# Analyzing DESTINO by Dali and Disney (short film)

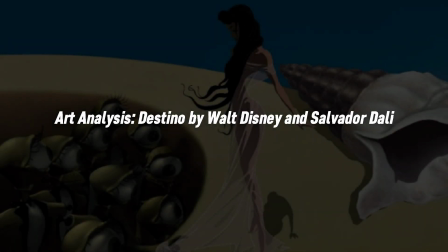As with all art, Destino mounts a story,
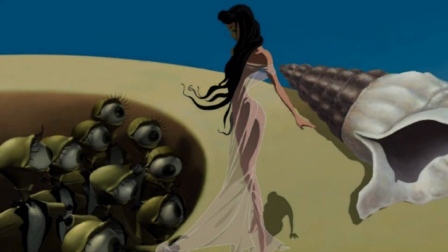more so an opus paying homage to its original creators.
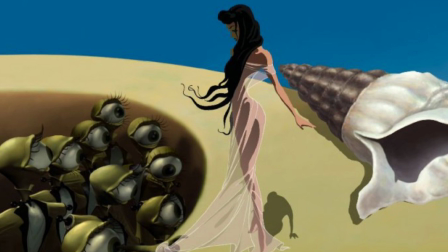What was once a lulled endeavour, transformed to be a narrative that resounds the creative genius of both Dali and Disney.
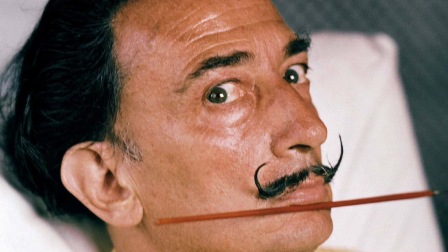Conceived amid the woes of the late 1940s by surrealist Salvador Dali and Disney Studios' John Hench,
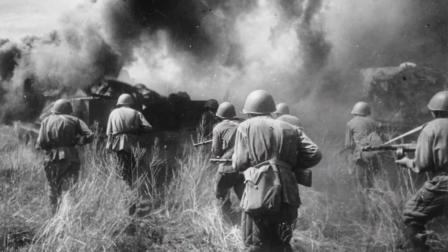Destino was kept on hold due to the impending Second World War and financial troubles that plagued the studio.
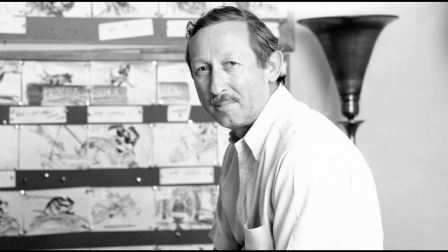It lay idle in the archives decades on end, and as destiny would have it, no pun intended,
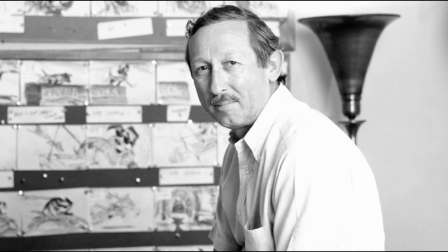it caught the attention of an intrigued Roy E. Disney.
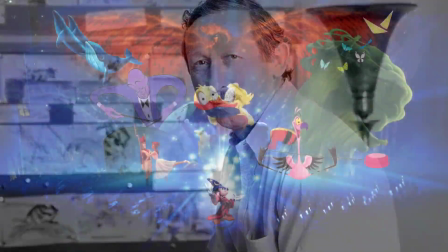who exhumed the project whilst working on the acclaimed Fantasia 2000.
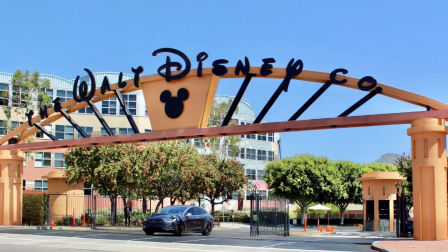The project was delegated to the care of Disney's Parisian Studios,
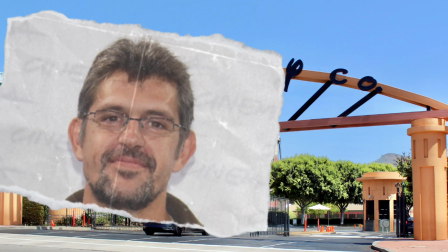in which appointed and novice director Dominique Monfrey and a team of inspired animators took
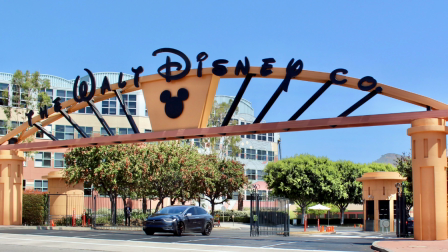to resurrect and decipher the antiqued storyboard relics of Hench and Dali.
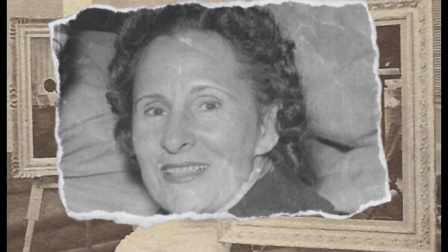Henches, crude sketches and guidance from Gala Dali's chronicles breathed new life over Salvador Dali's artistic legacy,
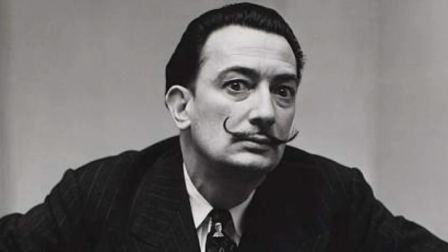seeing him through to the end of this story.
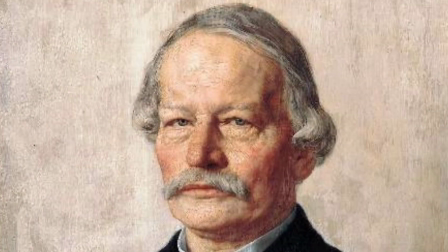The analysis will examine the film according to German playwright Gustav Freutag's Pyramid.
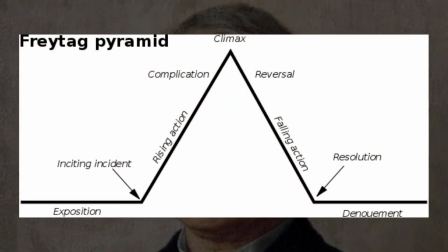It is one of the paradigms of dramatic structure,
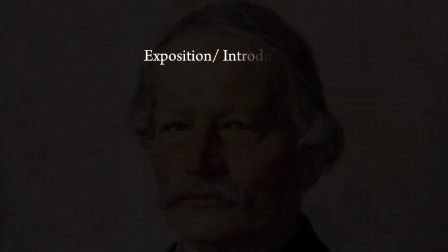and the seven-part fabric comprises exposition or introduction, inciting incident, rising action, climax, falling action or return, resolution, and denoment or revelation. 1. Exposition or Introduction The establishing scene that follows
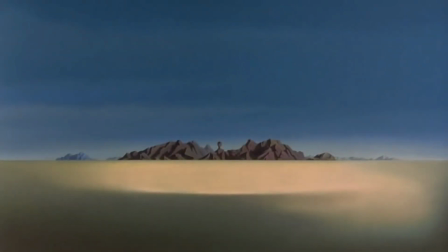after the prefacing text presents a landscape scattered with jagged hills. The colour scheme is earthly and neutral, that when a figure emerges from the distance, it captures the attention of the viewer.
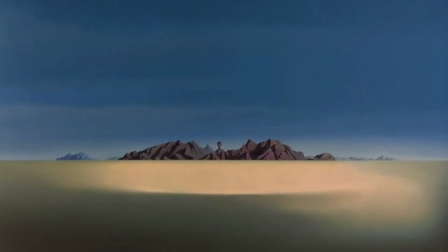If one examines closely, the mass of hill in the forefront has a mound that resembles the shape of a bust. By extension, this can allude to the belief that mankind was made from the earth.
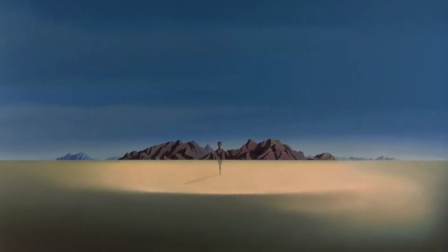What emerges from the distance is a woman, seemingly nude and shapely. She comes into view very slowly, almost presenting her like a dream or mirage.
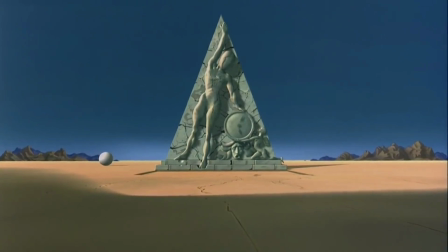The perspective shifts to a triangular statue,
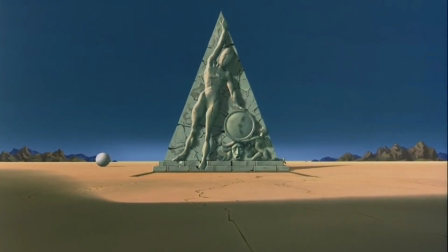sage green in colour and adorned in what seem to be fractures and cracks.
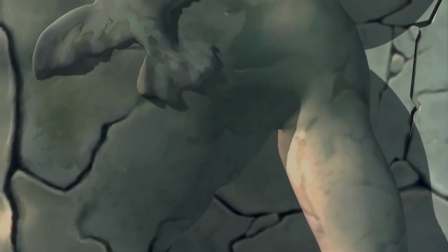There is a pan over the details of the figurine.
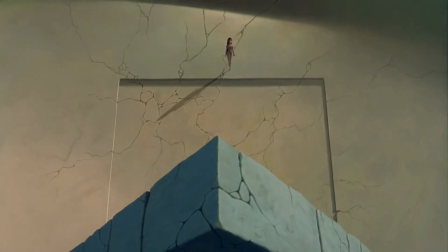Then, the viewer is aware of the perspective of Dahlia,
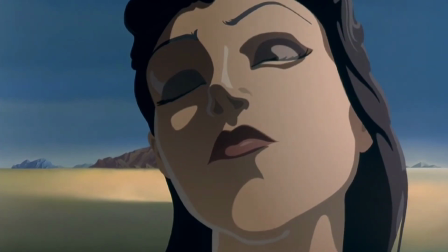the woman emerging from the distance. A close-up reveals her flawless, olive-skinned complexion, and her comely visage overall as she slips into a daydream.
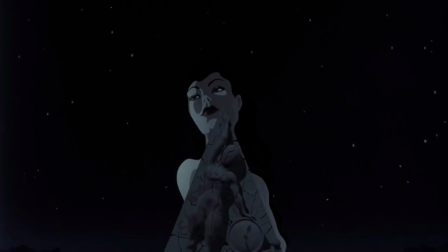Out of the darkness, she appears much larger behind the statue.
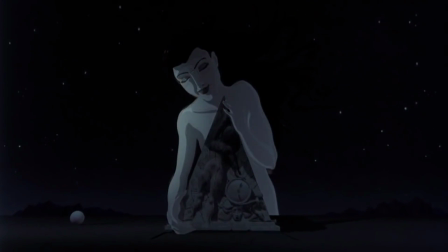She picks it up and brings it close to her chest, supposedly as an embrace.
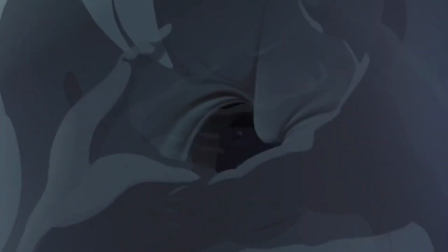It follows that she has taken the place of the figurine in the original statue.
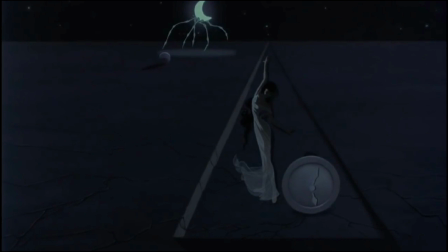In the background is a crescent moon on spindly fours, reminiscent of one of Dali's symbolisms. He would paint elephants with tall and thin legs to give them a buoyant quality. Perhaps he was simulating the moon's levitation in the sky, in this instance.
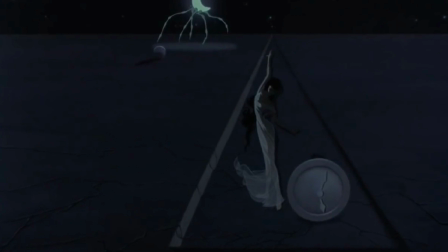Dahlia is quickened from the mould, and once she steps out of it, the hands in the clocks by her side catch fire.
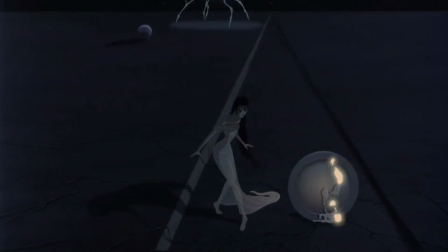The flames trail after her, in an attempt to stop her from escaping, which she successfully does.
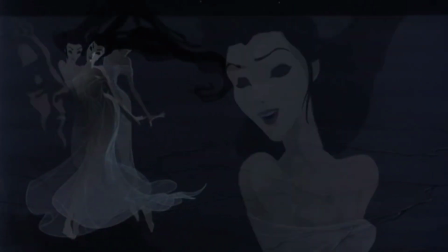At that point, she transitions into a figure, in a futuristic pattern.
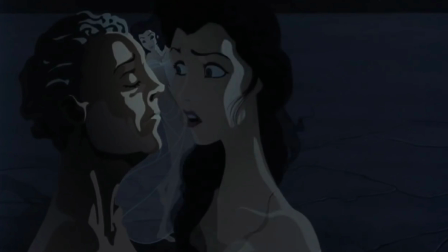Her progression is noted in phases, a twirl of her hair and body, and the gradual expressions on her countenance upon facing the figure.
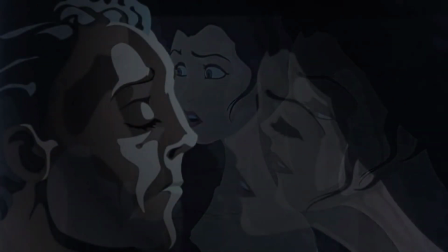To all appearances, the exposition concludes with the start of a kiss. 2. Inciting Incident
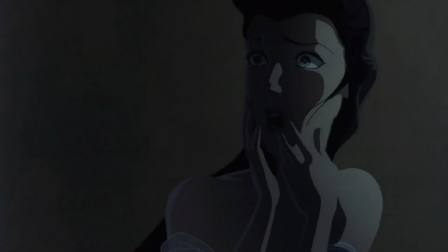Upon leaning in for a kiss, the figure's face melts, which leaves Dahlia disheartened.
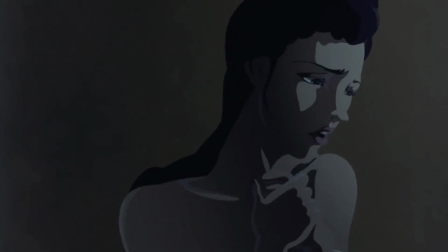In spite of that, she turns around to behold a path that gradually inclines around a large statue.
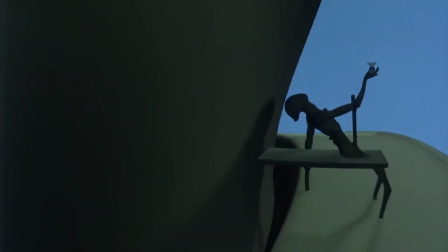As she treads along, she parades around a variety of smaller figurines that model various positions.
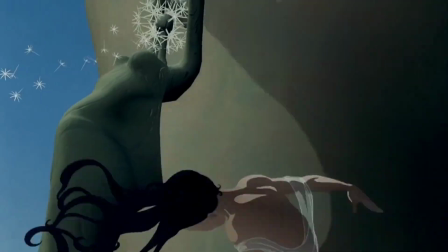They are emerald and coarse, immobilized in the fleeting moment.
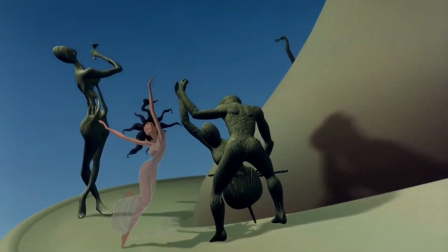At the top of the statue,
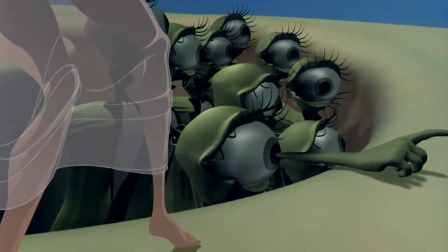an eye with an arm protruding from its pupil catches on to her sheer garment, which undresses her.
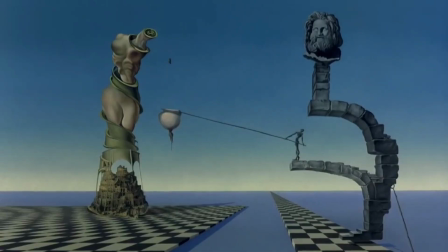The merriment of the moment comes to a halt when she cowers into a seashell, ironically because she has realized her nudity.
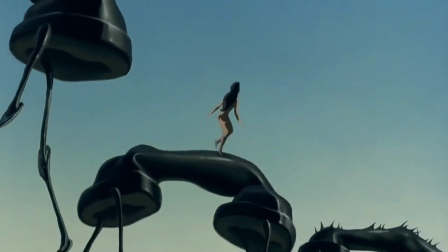She free-falls, then lands on telephone receivers, again on spindly legs,
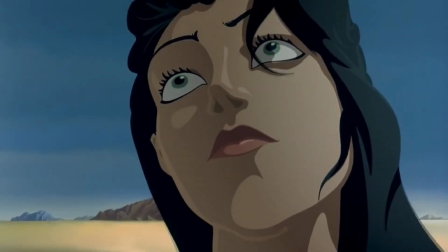and departs from her vivid reverie with the face of the original statue. in focus.
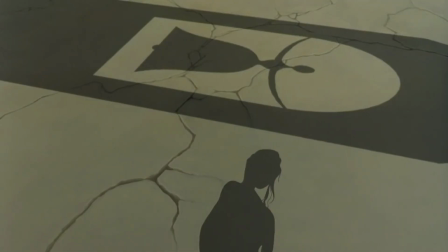Her face then appears disheartened once more.
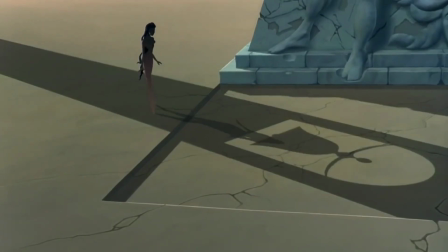This is probably due to her unfulfilled desire of being with the man in the statue.
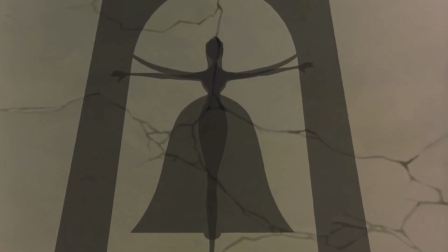In spite of that, the silhouette of a bell in a tower catches her attention,
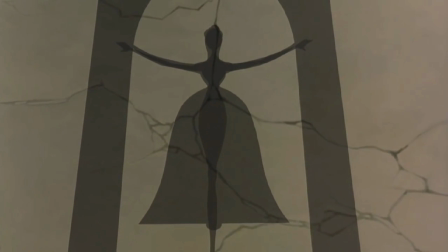rearing her plan to fulfil her destiny. 3. Rising Action After taking the shape of the bell,
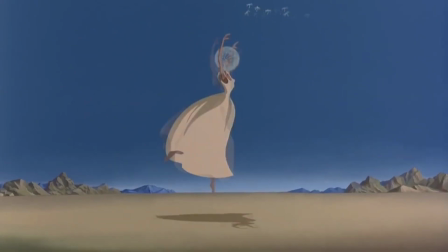Dahlia's head transforms into a dandelion and sheds white seeds.
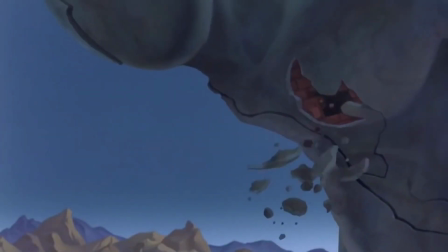What follows is the introduction of the man in the statue.
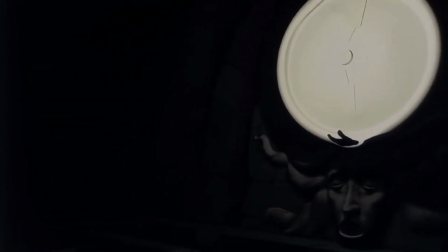It begins with a luminous clock that trickles a golden sand that lands in his hand. The sand, redolent of sand through an hourglass,
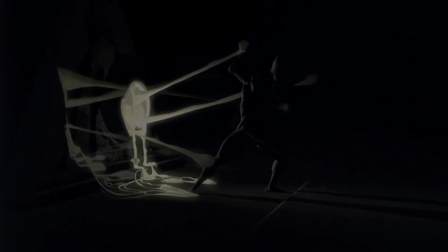immediately acts as shackles in an attempt to confine him to the clock.
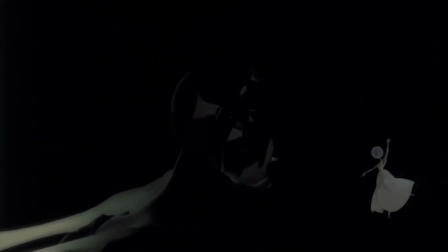A struggle for emancipation ensues as the man longs for the dandelion seed.
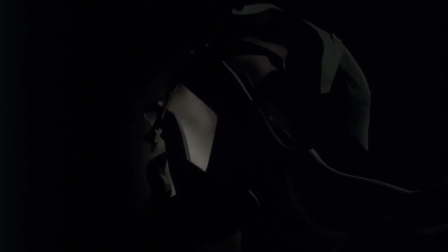The struggle is completed in segments that display the layers the man was encased in and subsequently had to get through.
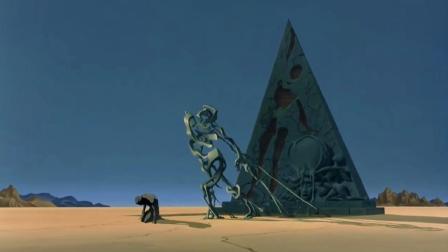Liberated and on his knees is Kronos, the Greek mythological personification of time.
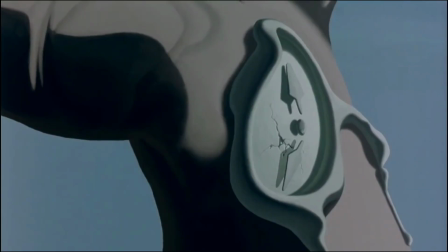On his wrist is a melted clock. This was one of Dali's signature peculiarities. Distorted clocks were used to represent the fluidity and subjectivity of time and in the context of Kronos' scuffle, the way that time bears weight on the human experience.
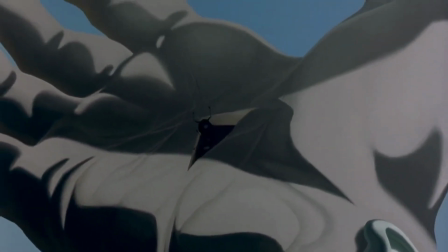Out of a hole in his palm emerge ants that transform into men on bicycles.
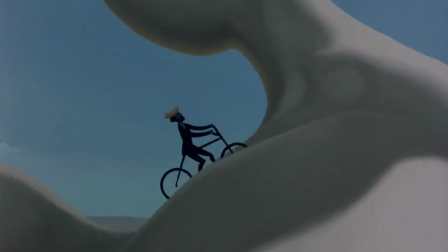Ants were another minuscule detail in Dali's work. They symbolized mortality and overwhelming sexual desire.
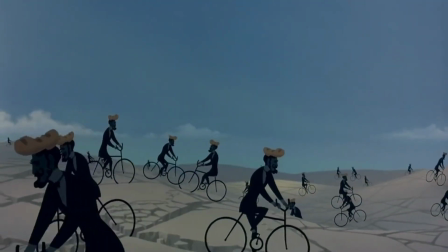In this frame of reference, the numerous ant-men symbolize the deep desire Kronos returns to Dalia.
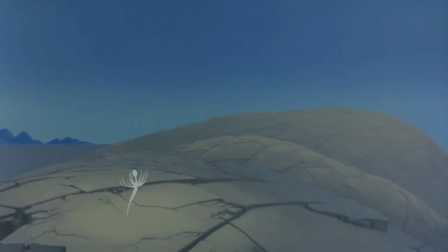The aforementioned dandelion seed becomes Dahlia, and on the plain of Kronos' cracked palm, the two meet.